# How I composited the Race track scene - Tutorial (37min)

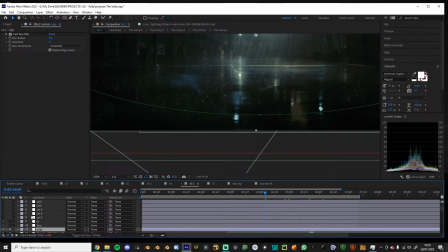So it's just using a spherical mask and a fast box blur, and you kind of get that anamorphic kind of out of
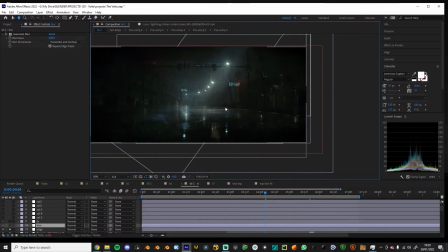the side of the lenses of anamorphics have these weird artifacts, so that's just something I like to add.
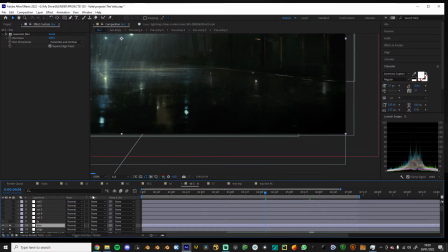And then a Gaussian blur,
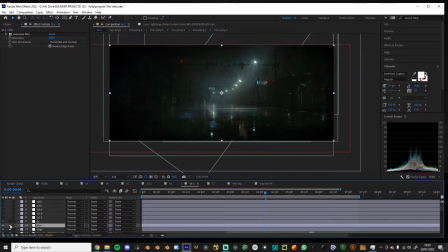and yeah, this is the same thing I added to the like using the mist pass, but this is just over the whole image. So just kind of slightly taking and neutralizing everything a little bit.
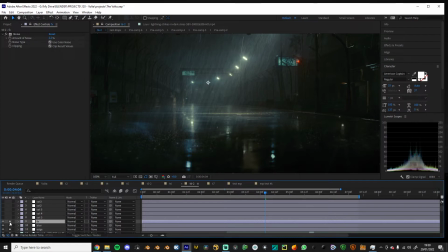And then this effects layer is just a noise. Very simple noise.
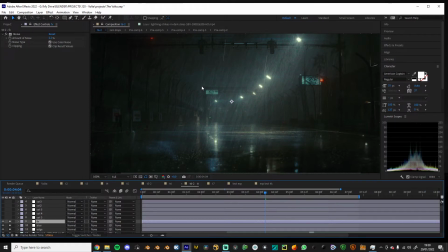I like to not use any advanced add grain effects because they're so slow to use.
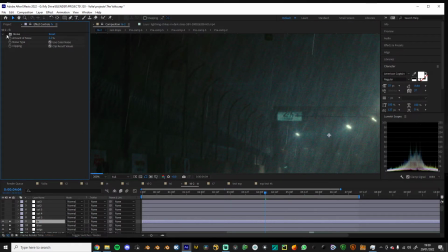So just using this noise usually works fine for me at least, and it's
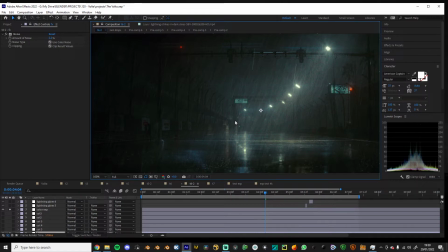more accurate, I feel like, when it comes to digital cameras. Unless you're doing film, and then you probably don't want to use the noise effect.
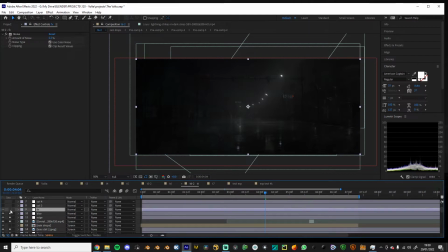But those are all of the effects, and I'll see if I can unhide them in a way like that. Good. Now they're actually going to join. And I might just talk about the final
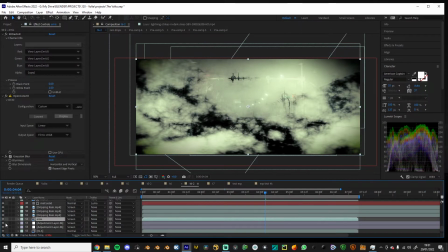Oh, interesting. Is it the rain ground mask?
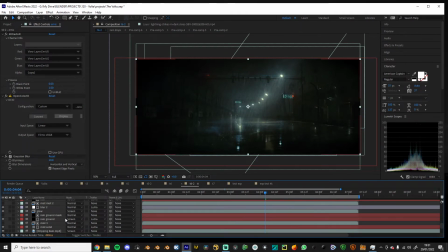Yes. Okay, and that's the final thing.
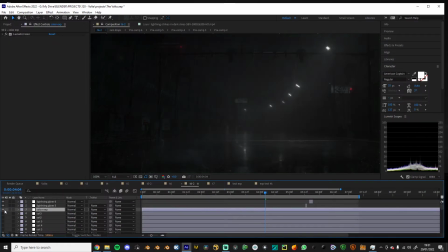But you can see that big difference is made in the final color.
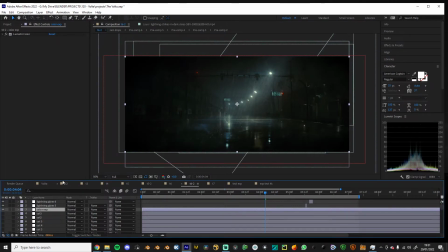It's called color EXP because it's an experimental one.
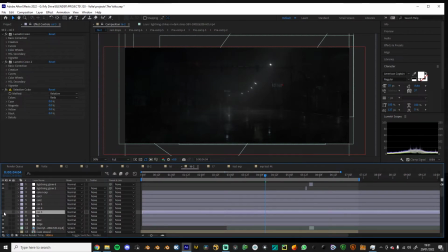Before I had all these different variations of color grading. You can see how it looked kind of weird. I had a lot of trouble with figuring out the color grade.
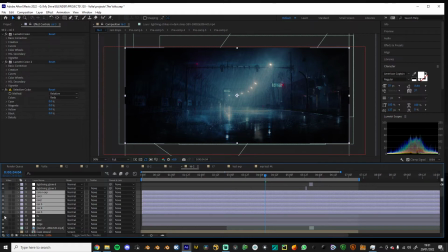I was like, maybe I should just keep it simple and just make a final attempt.
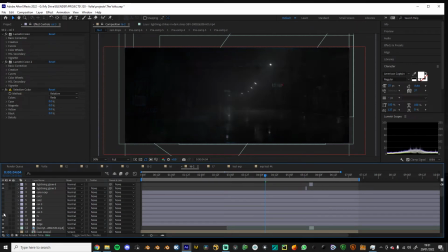And that's where I did the final like grade. So it's this one. So let's talk about that a little bit. So maybe I'll try regrading it just for the fun of it. So volumetric color, as always.
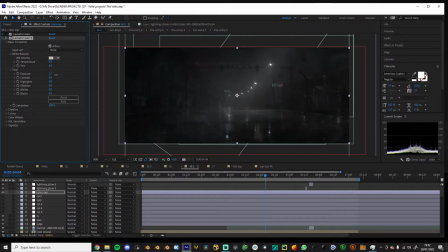And what I did before is I made everything a little too bright, which you don't want to do because it's a night scene. So let's start with some contrast to get that in there.
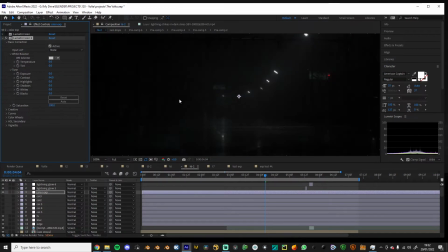And you always want to kind of think throughout the way, like, does this look photorealistic? And I think this actually kind of does, but it looks very boring as a scene.
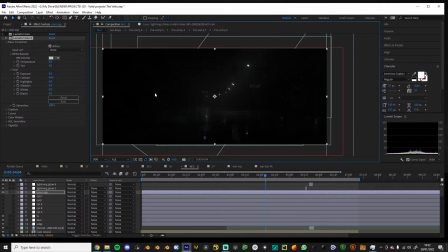So we want to bring back some understanding and like, what is this scene?
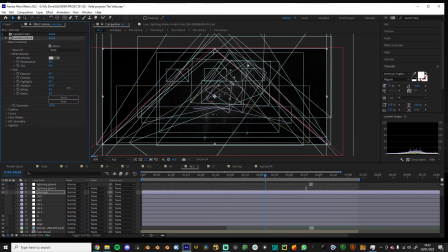What's going on? So you want to bring up the shadows, I think, but not too much, because this is where it starts getting a little weird. This is where it's not as photorealistic anymore, because you're seeing too much. That's what you like, that wouldn't happen.
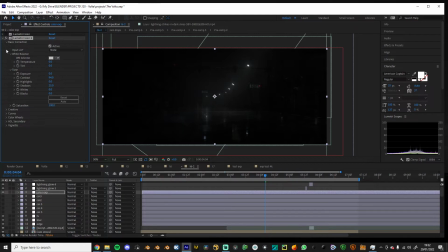So 25 should probably be good enough, I think. And we want to take the highlights and bump those up a little bit. Because if you're exposing for the dark, the highlights are going to get even brighter.
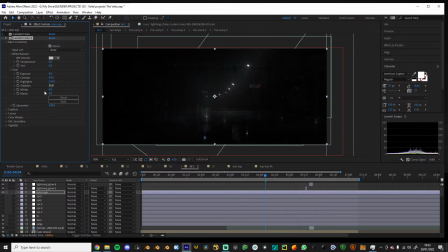So you should want to push them up a little bit. Saturation. So saturation is good if you want to find color in something that doesn't have color.
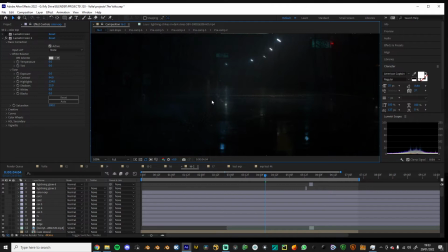And if I put it at 300, you can see how we get all these interesting kind of color palettes going on. But it doesn't look as like realistic. So I'm going to put it at 150, which is still quite a bit.
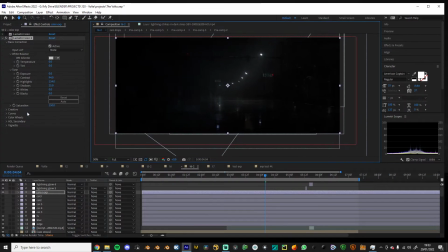We might change that later down. So that's, I think, our basic. We might bring the exposure up a little bit, just a tad, just a little bit.
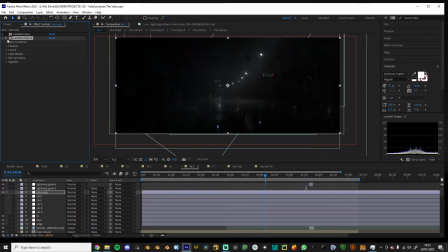So we get a little more clarity, kind of diverging a little from the realism to get back the clarity. And I'm going to add a vignette, because vignettes are awesome. And like, it kind of frames the whole image a little more.
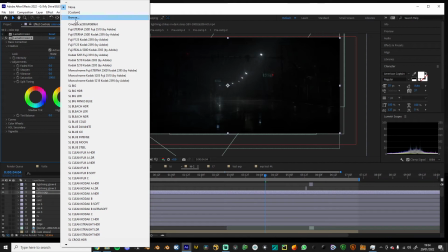We'll go into creative, and I usually don't like using LUTs, but for this one, it actually was pretty great.
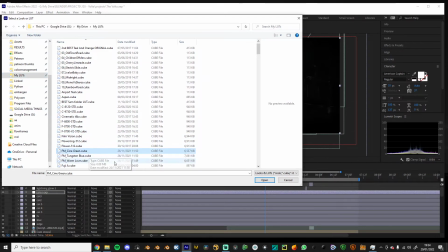I used this FM Cine Green one.
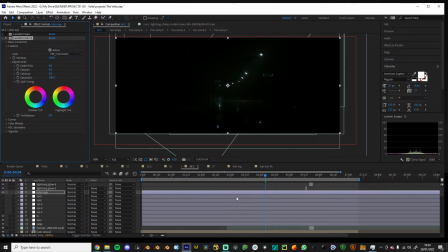Where did I get that? It's from, I would love to recommend it. It's from this film of a emulsion guy. Like if you search for 16mm film, you could probably like find it or something.
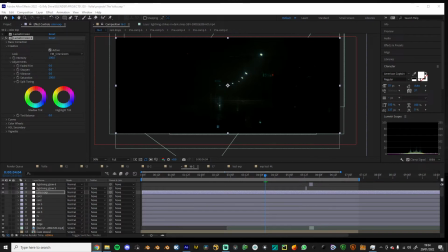I really do want to find it. He has like a lot of good. Is it Sen maybe? I think it could be Sen.
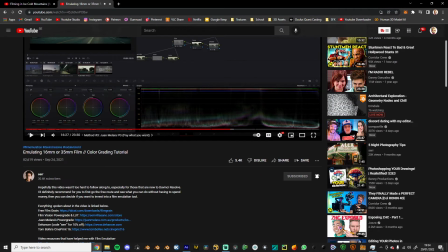S-E-N. Could be wrong. I think it could be that.
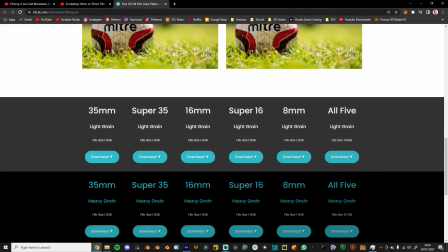No, I don't think it is. Maybe it, I don't know. No, he has free grain.
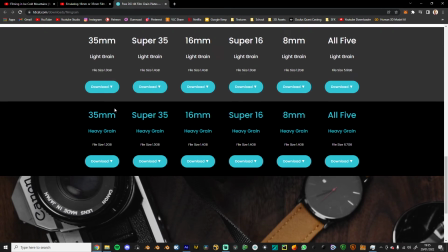Oh, this is grain. Okay. Okay, it was not Sen.
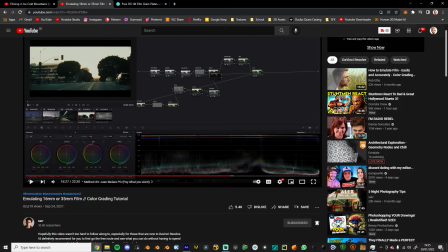Who was it then? Or Ser? Jeez, I'm blind.
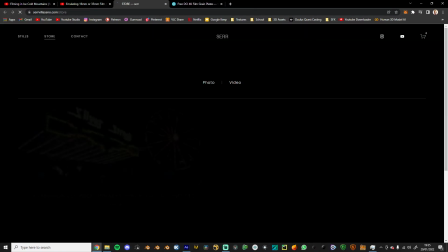Maybe it is Fit. Maybe it is him. Yes. Okay, never mind. Here it is.
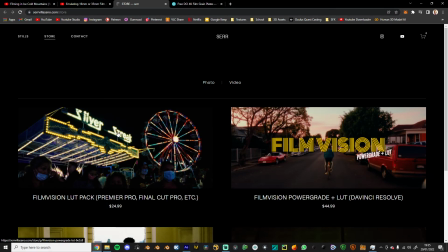I think it's the Film Vision color grade pack.
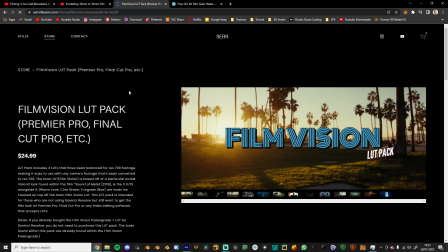This one. I'm pretty sure. So it's a bunch of LUTs.
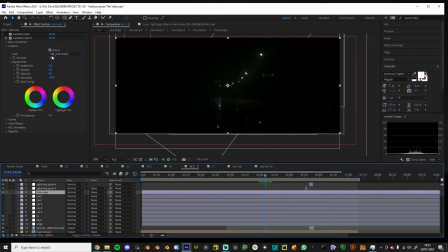Yeah. And they're pretty great for some stuff. So I'm not sure what opacity I kept this at. Depends on how much of the look you want, but you can see how it kind of degrades a little bit and makes everything a little bit darker.
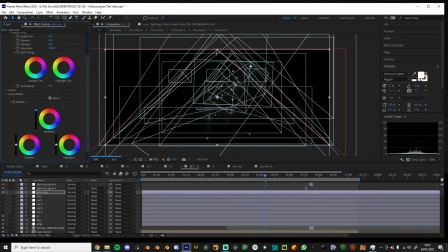So in the color wheels, we might have to adjust for that. But we still don't want to make it too clear. It's a fine line you gotta walk on. And the more time you kind of spend on it, the better it's gonna look.
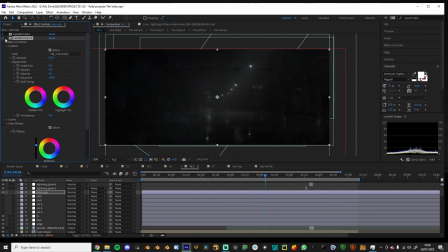55 maybe. Not too sure. Let's take a look at this. So this one I actually cranked up the... I think the new one I'm making is actually looking better. Just because... Or it's looking more photorealistic. There's a difference between them.
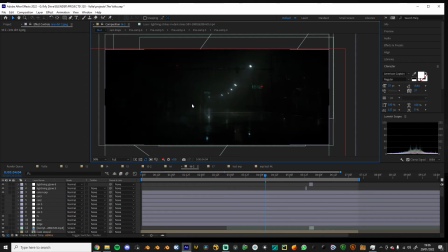It's less clear though. Like if you show this to someone, they might not actually know what's going on in the scene. Because it's so dark.
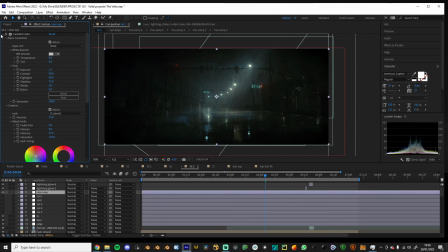But I think I cranked up... The exposure is at 1.5. So that was kind of off. I think if I bring that up, it's going to be a lot more like that one. Yeah. But it doesn't look as realistic when you do it.
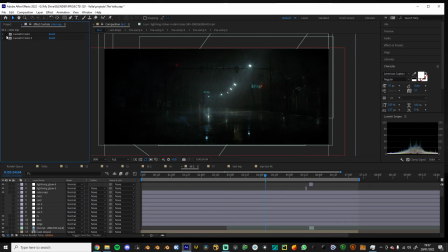But that's kind of the basic color grading I did. It's not a lot. It's only like one layer, one effect. But it can do a lot of difference if you kind of mold it correctly. So there's no need for massive color grading setups and tons of effects most of the time.
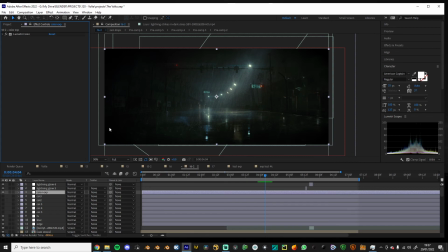Sometimes that might be needed, but for this, it's kind of worked. So yeah, that's kind of a breakdown of this scene. And a lot of people have been asking for it.
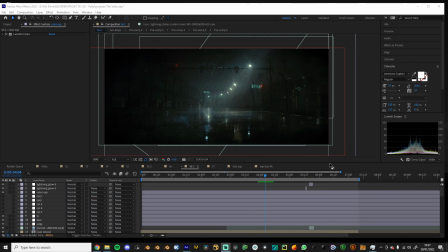So hopefully that's gonna give you some insights to how it was created and everything.